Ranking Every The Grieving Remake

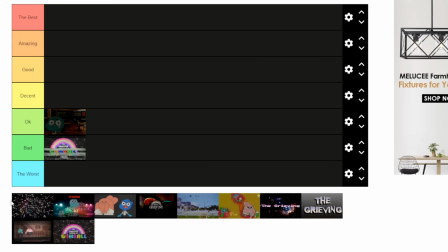[12:44]
Alright, so moving on from that, we got, you know, the one I just mentioned. This is the most popular one. I think, as of right now, is a couple million, but this is the one everyone knows, okay? This is, I believe, the first one ever made, so let's check it out.
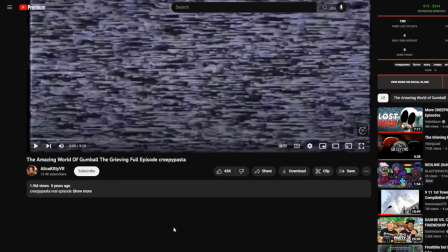[12:58]
Okay, so yes, I don't know the original person that uploaded it. I don't think it's this, but this is the most viewed, so I'm just gonna go with it.
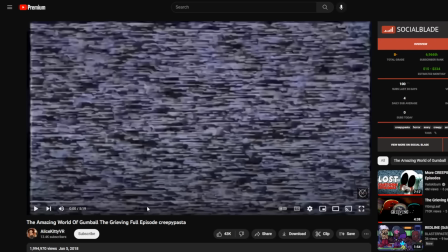[13:03]
So, yeah, this has less views than the other one, but more people do know this one.
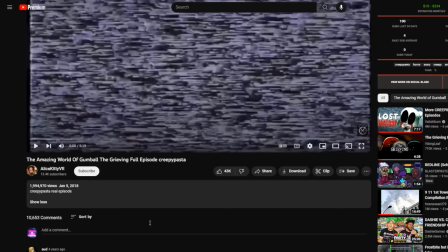[13:07]
Like, there are more re-uploads of this one, so yeah, so 1.9 million views uploaded back in January 2018.
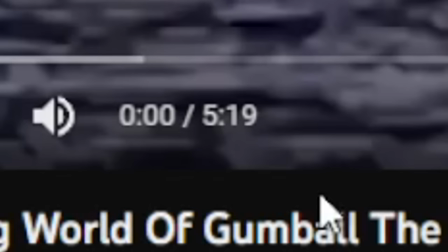[13:13]
The Amazing World Gumball the Grieving full episode creepypasta, 43k likes. So yeah, a lot of people do know about this one.
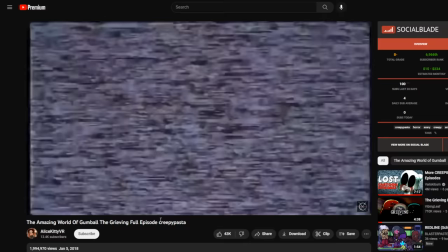[13:18]
And look at that difference. 5 minutes, we're actually gonna be able to consume the content this time.
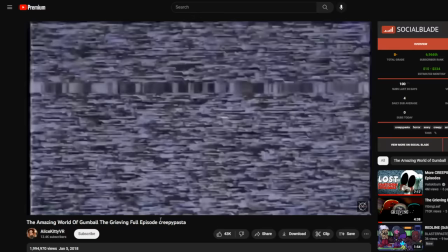[13:23]
Here we go. All right, so I've watched this video a few times, so I know what to expect. Yeah, see, Amazing World Gumball episode 0, the Grieving, do not watch.
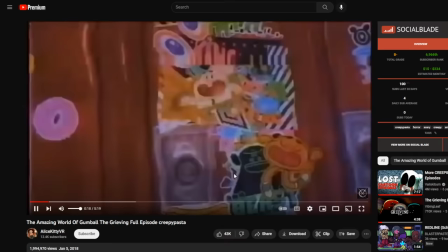[13:32]
Yeah, this is weird, if I don't know what this is. So the intro stays the same music with the music, not the visuals.
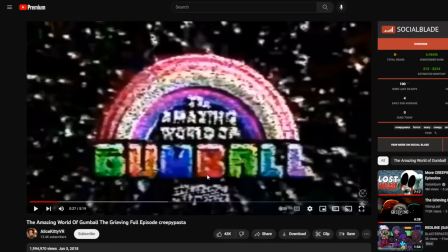[13:42]
Yeah, it does this. Oh, and they got the logo wrong again.
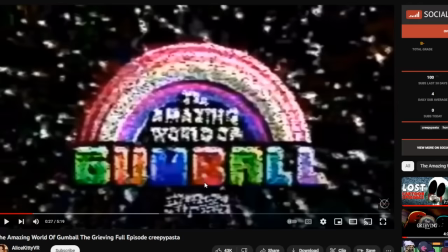[13:47]
It's supposed to be a poorly made thing that looks glowy and stuff.
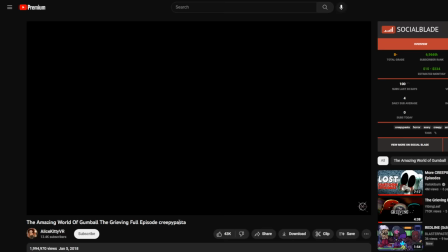[13:53]
This is not it. It's just the official logo. I'm gonna be so excited when one gets that. It's gonna be like the mouse to ABI colors thing.
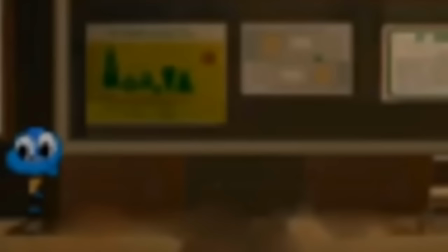[14:00]
Okay, I don't know what that was for. Okay, look at this. We're actually spending time in the classroom.
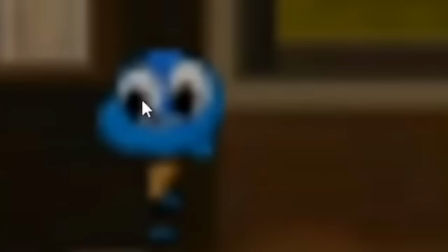[14:07]
Like, look how long this lasts for. Yeah, we spent a lot of time in this classroom, which, unlike the other remakes, you know, gives us time to, you know, be like, why is he standing there?
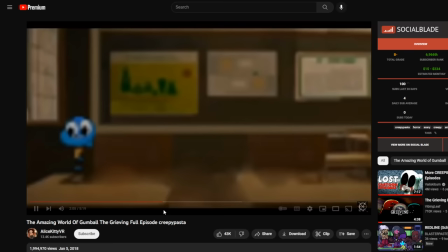[14:16]
What is he thinking about? Why? Yeah, this lasts for, like, a really long time, by the way.
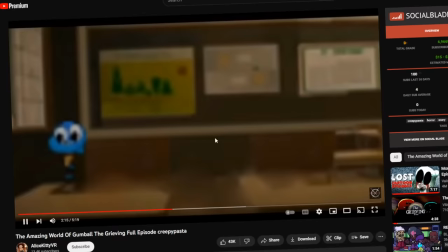[14:21]
Like, a really long time. Probably, like, majority of the video. Okay, why is there this filter? I think the person who made this is just, like, putting video filters on everything.
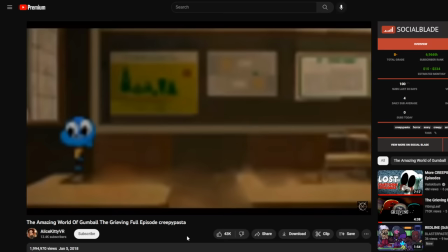[14:29]
Oh, I think I can hear the crying. Oh my god.
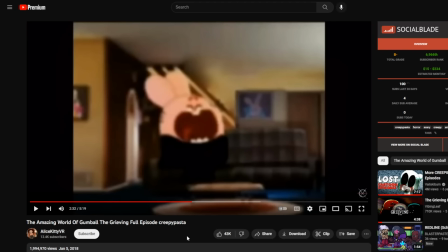[14:36]
There we go. Yeah, I saw that coming, bro. Yo, a lot of people in the comments got jump scared by the Richard grind. Now, this one, okay, this is where I get unnerved. I think it's a combination of the low quality and the sound, like the crying,
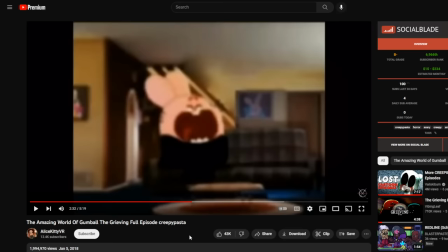[14:54]
and like the part that mainly unnerves me is when Nickel comes storming in the house, which he actually does in this one. So we'll get to that part though.
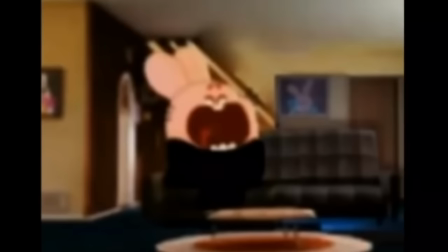[15:04]
Yeah, okay, so the cry, yeah, you can definitely hear the crying a bit more in this one. It's more audible. Yeah, here we go. Nickel's about to come storming in, ready?
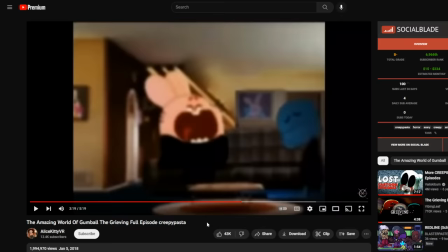[15:15]
Oh my god! There's no shot.
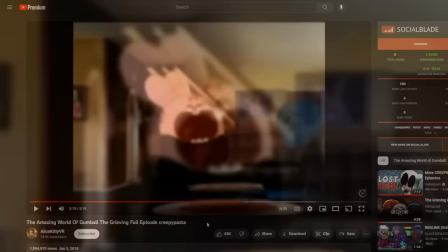[15:20]
I actually just got jump scared by that, bro. Okay, the Richard thing didn't really jump scare me, but that actually made me jump, bro.
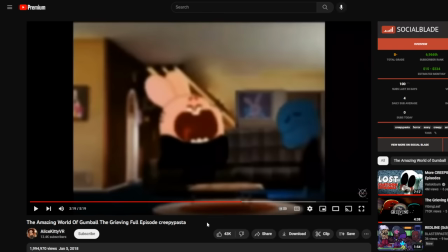[15:25]
I was like, when's she gonna come in? And I was like, bam! But yeah, see, that's what I like about it. It gives you a little jump. You're like, whoa, I wasn't expecting that.
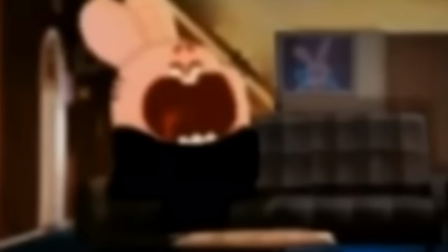[15:31]
Like, and something about like the way Nickel like walks in the house, the animation with the low quality is just so unnerving.
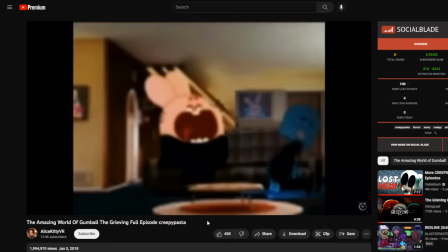[15:36]
Like, look at that. Yeah, just like, it's so low quality.
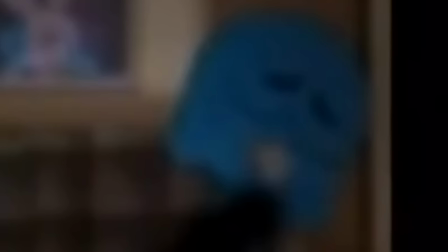[15:41]
I don't know, something about low quality just makes things more disturbing for me. I don't know if that's just a me thing, but... yeah.
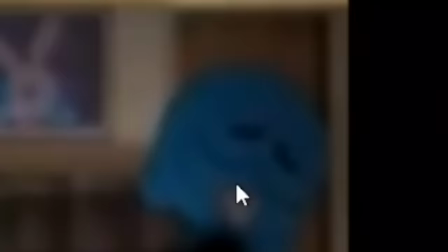[15:47]
Yes. Now it gets louder because both of them are crying. Although, didn't they describe her having like some like hat on or something?
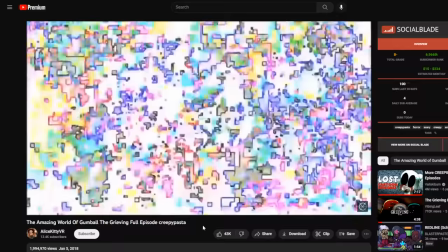[15:54]
I don't know. This doesn't really look like a tuxedo to me. You know. Wait. I'm gonna turn my volume up. Doesn't it get loud very soon? Like really loud. What the freak? What's that screaming? Oh, there it is again, everybody.
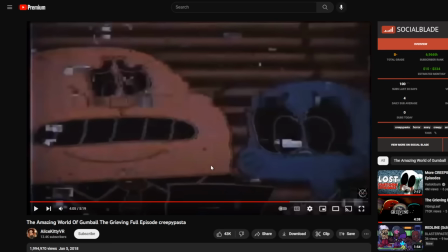[16:09]
Yeah, I can't remember what the original, I don't think it's not the EAS alarm, by the way. It's not the German EAS. I looked into this. I think it's some like, I don't know, I'll probably flash a video of the song on the screen right now. But yeah, no, it's not German EAS alarm, whatever.
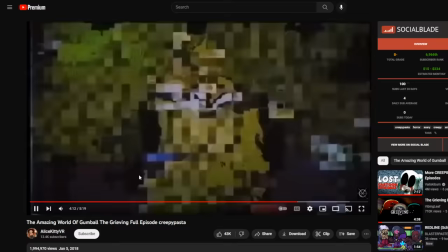[16:21]
Yeah, we got this plane again. Why are their eyes like that? And their teeth. Okay, so the principal's explaining what's going on, although the video is very choppy.
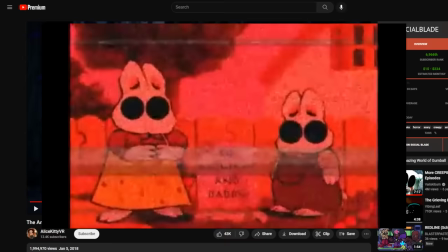[16:31]
Oh my god, why are there so many loud moments in this video? Did we not learn from freaking Red Mist Max Reviews Report that loud moments in creepypasta videos are always unnecessary?
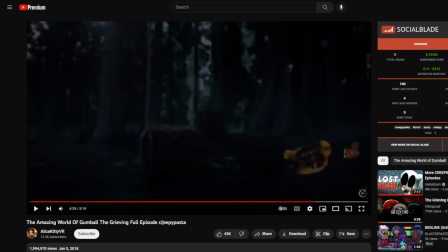[16:42]
Yeah, thank god for my volume. Oh my god, why is it so loud, bro? Imagine watching this at full blast, like you're just listening to like Richard crying, and then minutes and seconds later this scene comes on.